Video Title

Just changing the lighting made this shot much better. But much better is not the same thing as good enough.
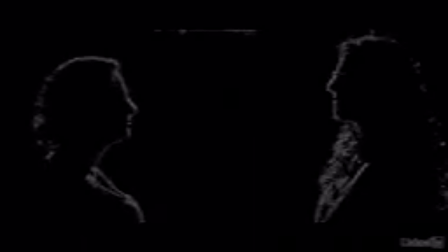(0:06)
So what else are we missing? The background here isn't great. It's just flat brown. But as the director of photography, sometimes the set dressing is just out of your control. So let's imagine here that we can't add or take away anything from the set. What else can we do? It's important to remember the inherent beauty of light.
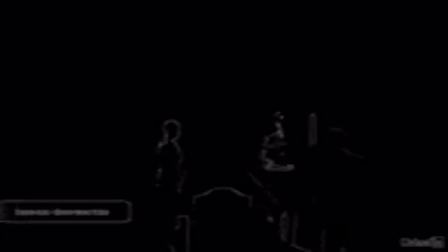(0:26)
Even against a plain background, light can create gorgeous textures and shapes. So I wanted to create just a pocket of light against the background. Like we discussed earlier, I love the staggering of light and dark areas.
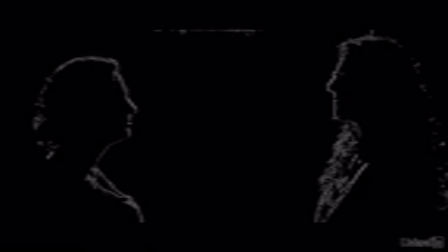(0:40)
The bulk of their heads are dark, then their edges are outlined by our key light, and those edges are contrasted against the dark background. So I thought it might be interesting to have a pocket of light in the center of the image.
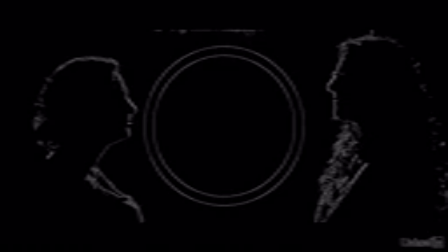(0:52)
This creates a focal point, focusing the attention of the viewer on the center of the image where our subjects would presumably collide. But how do we get that light? Well, we could set up a little light, of course, perhaps over their heads, pointing behind them, or maybe on the ground behind them, pointing upwards.
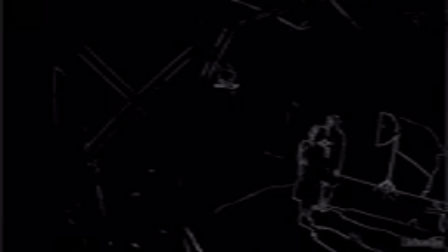(1:10)
But we already have tons of light pouring into the scene from above. So what I did is I just added a white bounce board on the ground. You could even use super cheap poster board or styrofoam for this. This board reflected some of the key light back onto the background.
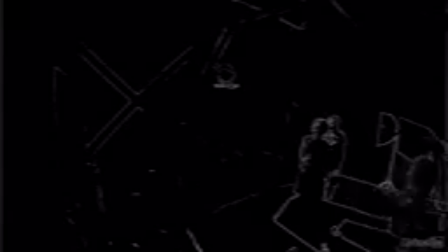(1:27)
Now this is obviously no substitute for set design, but in a pinch on a low budget set, this is a quick and inexpensive way to create a more interesting image. So this is our final result. It's not perfect and could be refined further. That background could definitely use a good steam treatment to get rid of those wrinkles.
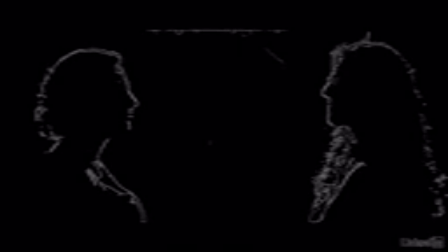(1:45)
But it's still a colossal improvement over our original face-off shot from the Assurance.
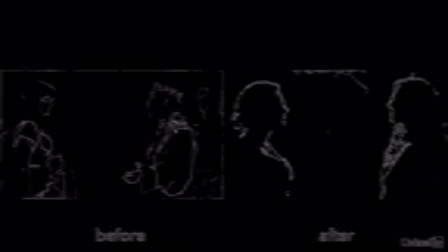(1:50)
It creates a mood. It's dark. There's much more contrast and the lighting has more shape to it. The shot is more engaging because of the staggering of light, dark, and medium tones. The lighting is also more flattering on our actors. The background has become more interesting.
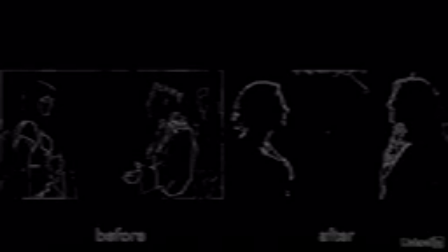(2:07)
And perhaps most of all, this new setup really sets the stage for a showdown.